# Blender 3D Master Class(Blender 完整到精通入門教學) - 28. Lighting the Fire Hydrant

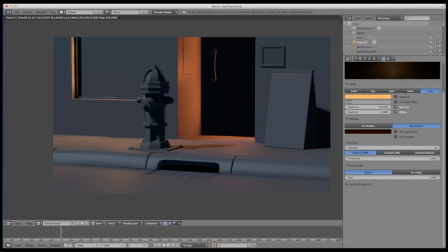Let's go back up to
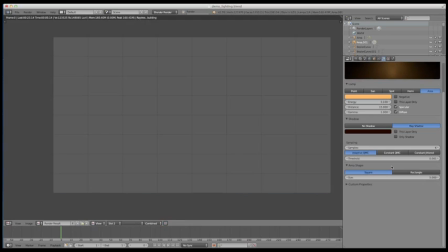0.1 and just see what that looks like.
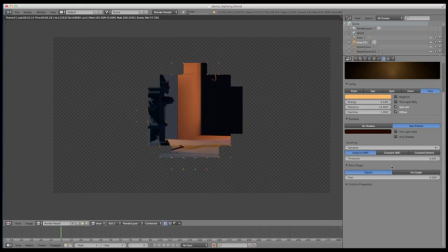Okay, yeah, I'm liking that a lot better. So again, it's getting a little bit of this this shading over here and the lighting on the back edge of the fire hydrant.
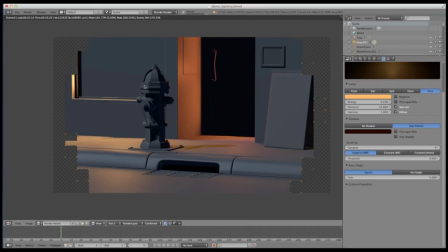But what I really like is that it's pouring into the street. You're getting this nice little illumination on the sidewalk, and then of course you're getting the illumination around the window frame. Because you got to remember, when you're lighting, texturing is going to come into play and play a big part of how this is all going to look too.
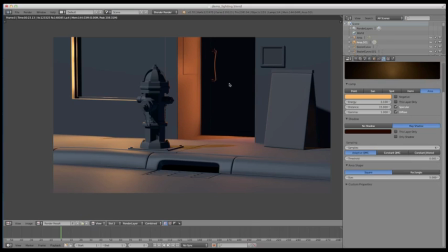So these are not going to be solid materials. They're going to be glass. You're going to see through this. You're going to see into a lit environment, and that's what we're using to motivate these decisions.
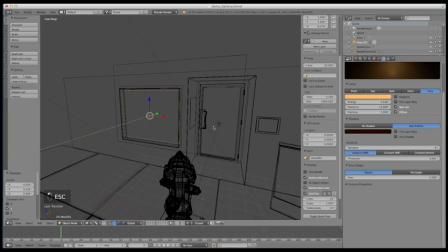So let's go ahead and wrap this up. What I'm going to do is I'm going to actually go ahead and add a spotlight to the other side of the building over here,
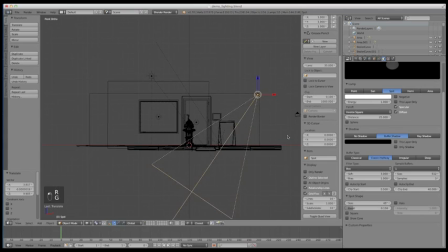and this is going back into what we're talking about with cinematic lighting and kind of using motivation for the scene to dictate your decisions. I wanted a light over here that kind of offset some contrast with and rim lit this little sidewalk sign we got here.
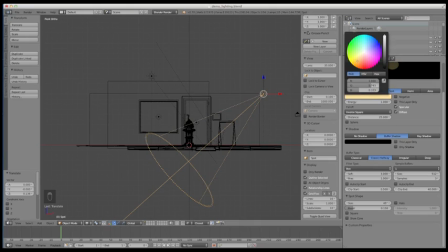So I'm going to go ahead and, again, we're going to do something a little bit more yellowish. Bring this down to 1. Let's turn the ray shadows on. Bring this up. Go warm. Samples up to 6.
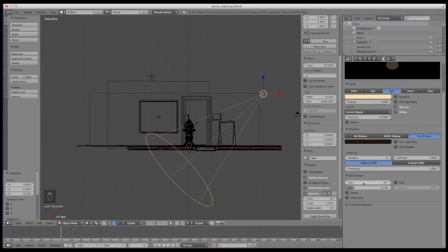Soft size, let's make that a 2. And then size, let's make that a 60 degree.
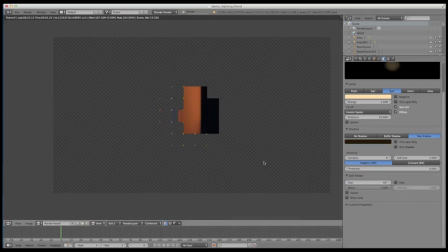And blend all the way up. So that's going to give us a little bit more of a lit edge over here for the sidewalk sandwich sign. You can see it's pouring over a little bit into the fire hydrant here, giving us a little bit more illumination.
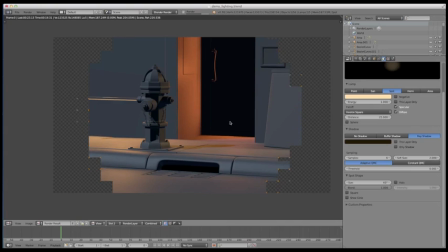But as you can see, with all the soft size turned up on these shadows, you're still getting a nice main key light shadow coming from the moon here, and then it's being supplemented by some of these other shadows that are hitting these things here.
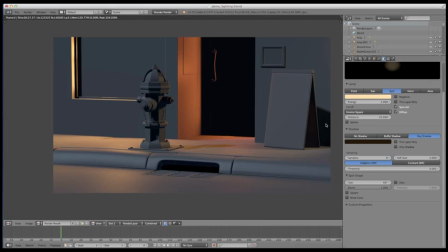And so it's doing pretty nice. Let's go ahead and do one more thing.
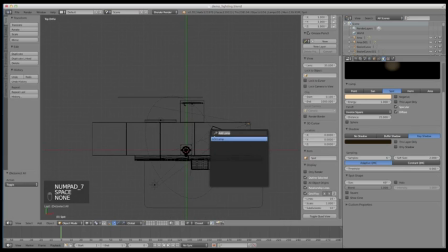Well, a couple more things. Let's add a lamp again, and we're gonna actually add a little bit more lighting, sort of like a little light that's up here in the top of this corridor.
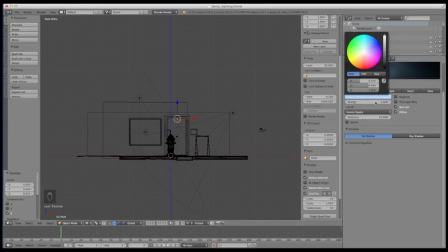I'm gonna make this blue. Take the energy down to 0.1.
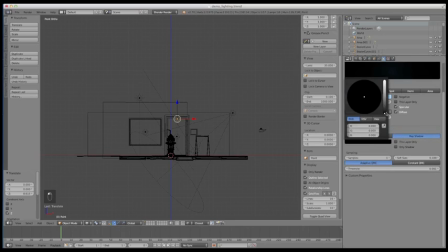15 for the distance. Turn the shadows on. Same process. This should be getting pretty familiar by now. Saturation there. Sampling up to 6. And soft size I'm going to leave down at like 0.5.
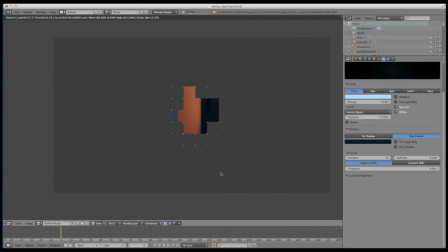Okay, so that's going to give us kind of a little bit more overhead illumination in the back side of this corridor. It's going to round out some of the contours on this handle right here for the door.
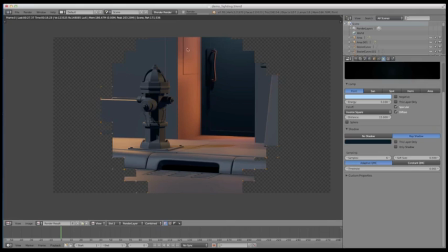You're going to see a little bit more of this edge for you know, this menu that's hanging up on the side of this restaurant here. And as you can see, it's got this nice little cast shadow that's coming down here. So that'll be nice.
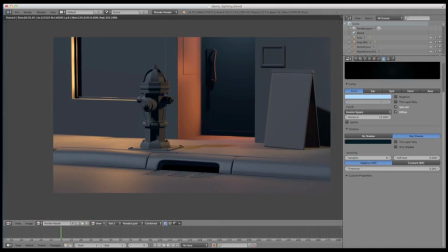Now it's a little bright right now, so what I'm going to do is I'm going to bring this down to 0.025 because we want this to be pretty subtle.
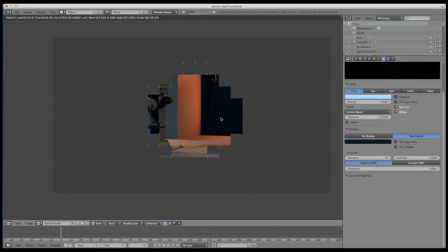And again, you got to think about power in your scene. You don't want certain things to overpower others, so I just want this to be subtle. It's coming in nice. We've still got main light coming in from the window here that's illuminating this kind of this orangish color here, but then you got this nice little kind of glow that's coming from the top here.